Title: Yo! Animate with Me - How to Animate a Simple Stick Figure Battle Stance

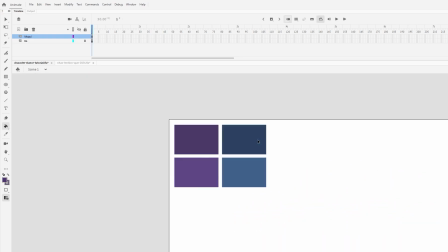4:09 This is my Nazul color palette.
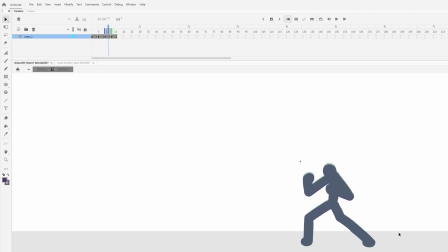4:11 But yeah, so basically I'm just talking over my screen cap of this animation session I just did. Not really a lot of structure here,
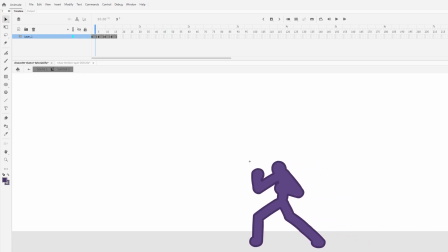4:22 not really a plan other than just to hang out and chat about this method.
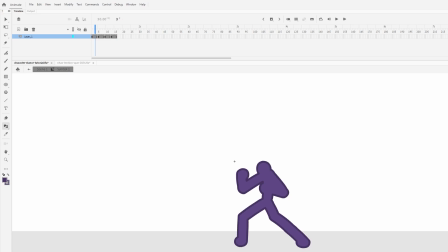4:28 And I definitely want to do more of this stuff, trying to get back into the swing of the community and get back into animation after long hiatuses over the years. So it's been fun.
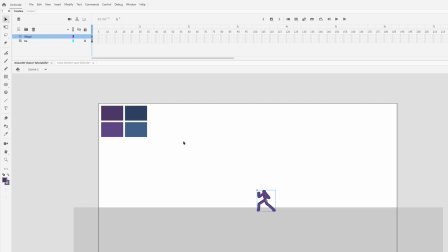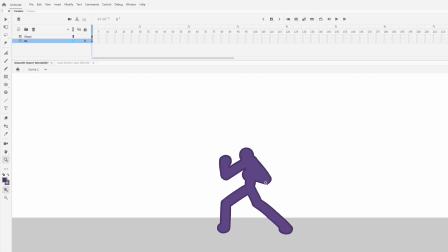4:45 So I am going to start adding an outline with is it the ink dropper tool?
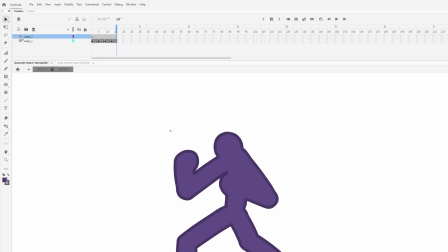4:53 I believe that's what it's called. Ink bottle tool. Okay. Yeah, and that's how you add, for those who don't know, easily add outlines to stick figures, provided you're using a brush and not using object drawing.
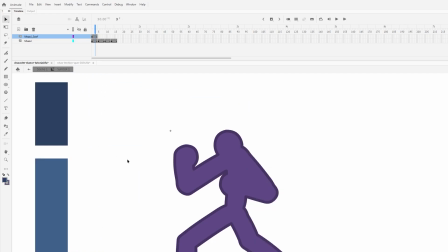5:09 Um, it's, I'm just basically using a brush and drawing on every frame, so no tricks to that. Just and it allows me to use the classic outline method that Tension and I made popular way back in the day.
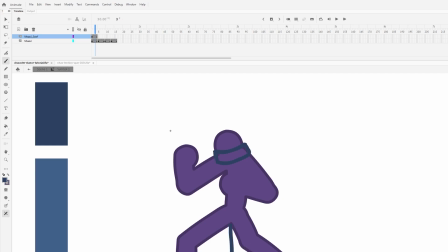5:30 Um, I am now drawing the scarf on a layer above my character. I, fun fact is, Shuriken recently pointed out, I do draw, I think he pointed out on Twitter,
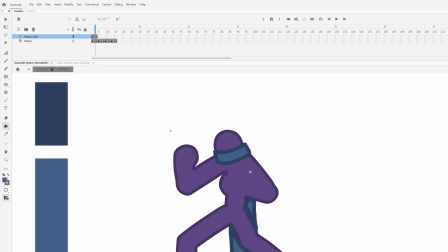5:44 but I draw my scarf on a single frame because after drawing scarves for thousands and thousands of frames, I don't really want to have to manage layers any more than I already do. And so instead of putting the top part of the scarf on an above
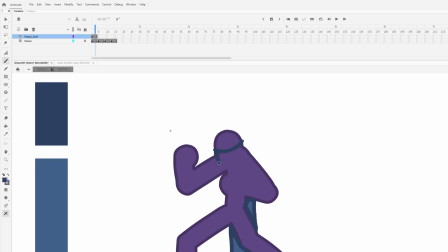5:59 layer and then the back part of the scarf on a layer behind the character, I just do everything on a layer above and I just kind of draw the gaps basically.
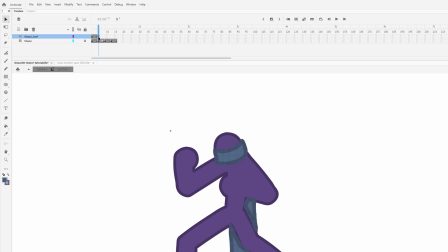6:09 It makes it a lot easier for my workflow and I can get a lot more done because I'm literally like drawing a scarf is like drawing another character. It's like, it's just, I love that secondary motion, but it's a lot of work.
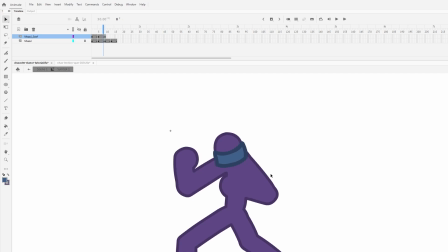6:26 On frame 3 here too with the scarf, I'm adding in an extra secondary motion where it's actually bouncing up away. So the arms are kind of and shoulders are bouncing down, and on that third frame,
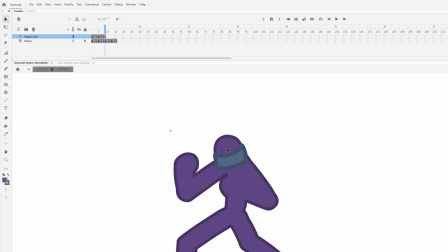6:38 I'm actually bouncing the scarf up a little bit as if his face and chin were getting tucked into the scarf on that bounce. Again, to create that rubber band effect a little bit where it's just more of an interesting movement instead of just
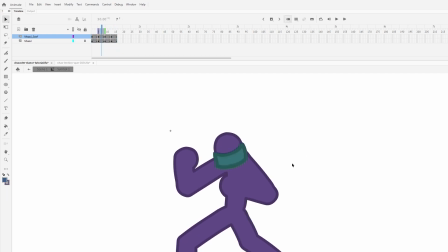6:55 it going exactly frame for frame with the character up and down. So it's a nice way to create some variance there. On the back part of his scarf, I'm just drawing, I think, in frame with him. So like as he's going up and down, the scarf is coming up and down.
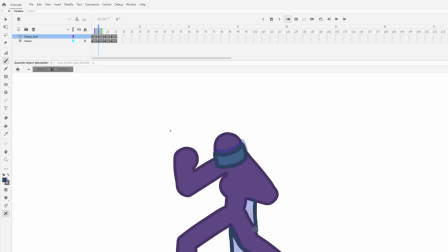7:13 But I thought it would be cool to, and I often do with like the facial part of the scarf. I bounce that kind of against his natural bounce to give it that extra movement.
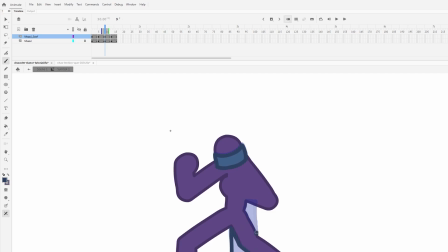7:30 But yeah, I mean, I've been using this method a lot recently just to avoid a character standing there because there's times in animations where they're just kind of standing there and I want it to feel a little bit more,
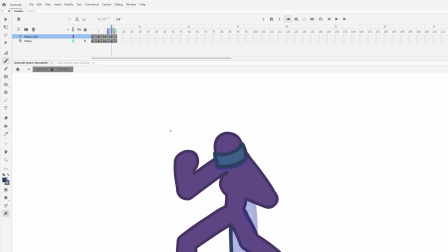7:45 I just want more movement on screen during those times. And so this is a really easy way to achieve that. There are probably a lot of other methods to do this. This is one that I've created myself. In probably the least amount of frames possible. So I think you could add in more frames than this.
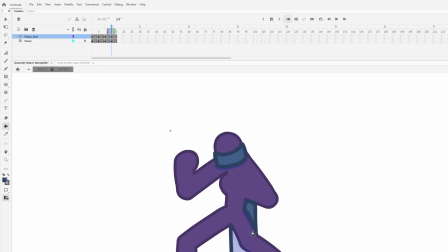8:04 You could pull his fist down.
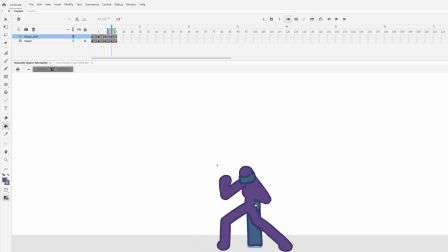8:06 You could redraw every frame, but I this is for speed's sake and it gets the job done.